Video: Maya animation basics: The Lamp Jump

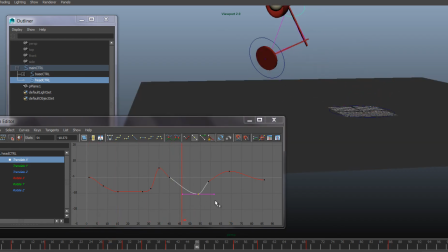751s
that we have the arcs going all dimensions that's the up and down that looks okay to me slightly down we could go a little
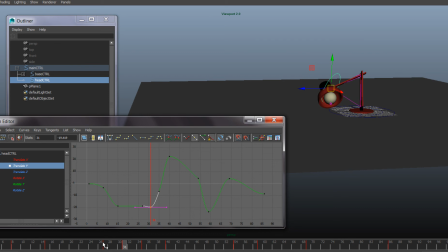765s
more not really because it's going through the floor that's
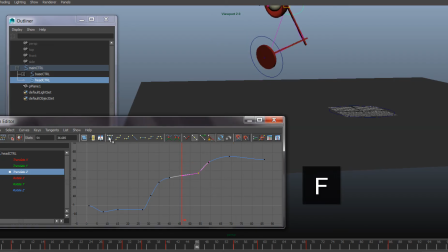783s
finally the forward movement every
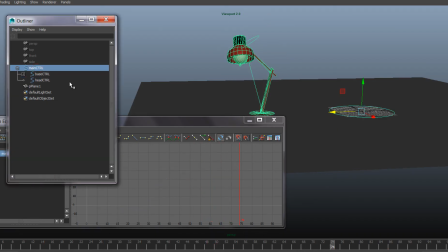789s
lamp jump is difference let's see let's see the final settle
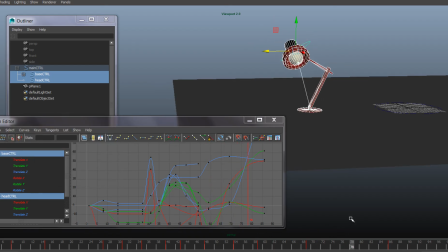794s
so again it'd be nicer to have a hold or or maybe a more of a settle first and then the look to the camera
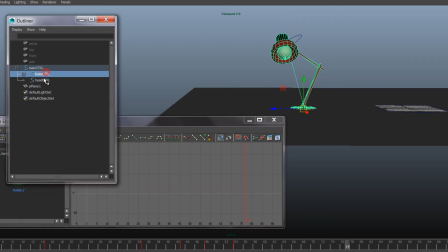807s
so I'm gonna do just take the head and I'm gonna copy those keyframes
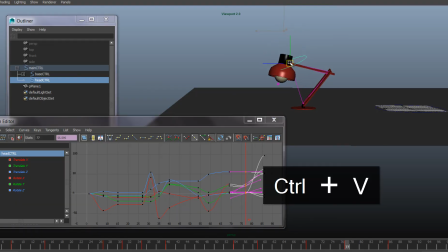815s
there just do a settle maybe I'll put a flat tangent there so it it slows down totally and
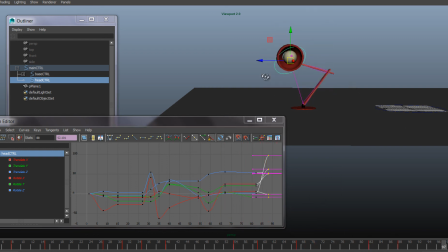833s
then then looks into the camera just check the the front as well
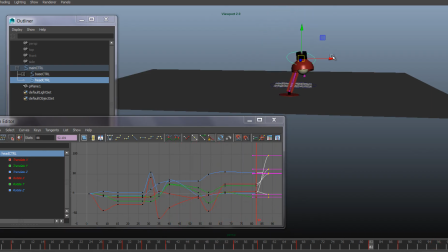839s
although what what really matters in CG is what what
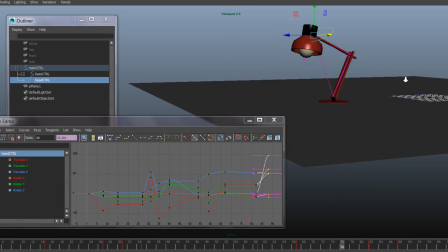844s
it looks like in the camera so it doesn't matter it doesn't really matter how it is in
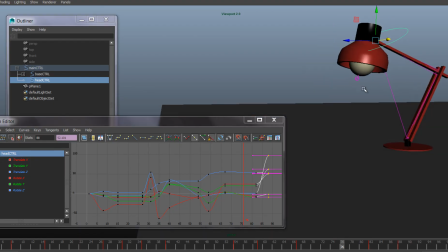850s
this view if we're only gonna see it from this view if the camera is here and it depends sometimes you need to really be realistic and see that the balance is everywhere and sometimes you need to just see what looks good in the camera but now because we still don't even have a
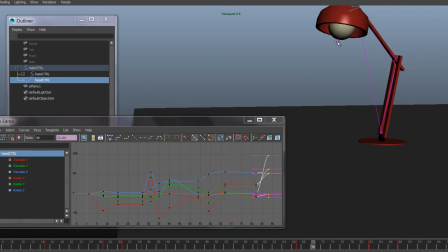867s
camera don't know which way the camera is looking at so it's better to just look at look at the lamp from different
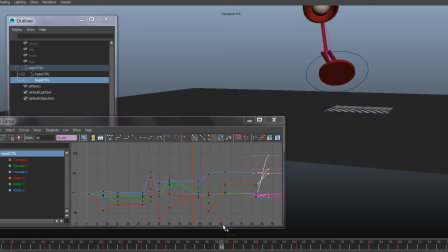874s
a couple of different angles and see that it's doing what we want to and
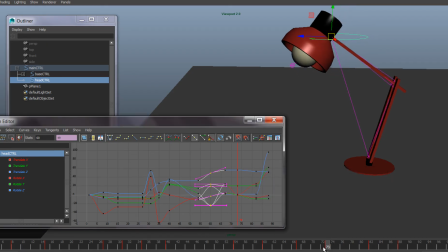882s
again slight breakdowns are always good even even if we're going barely pose to pose another
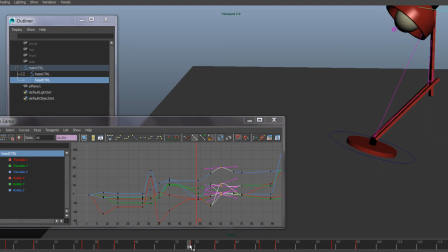898s
thing maybe if I want an even bigger snap here I could go back to that frame before the touchdown and
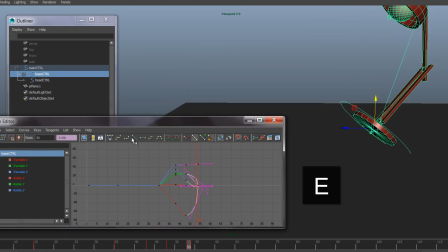908s
exaggerate a bit that make it really step those that keep linear as well so it really snaps there and
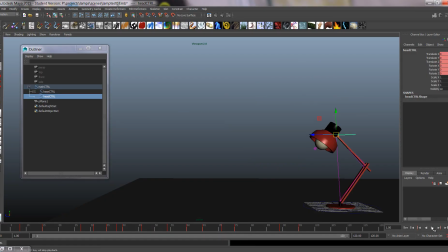919s
here is my lamp jump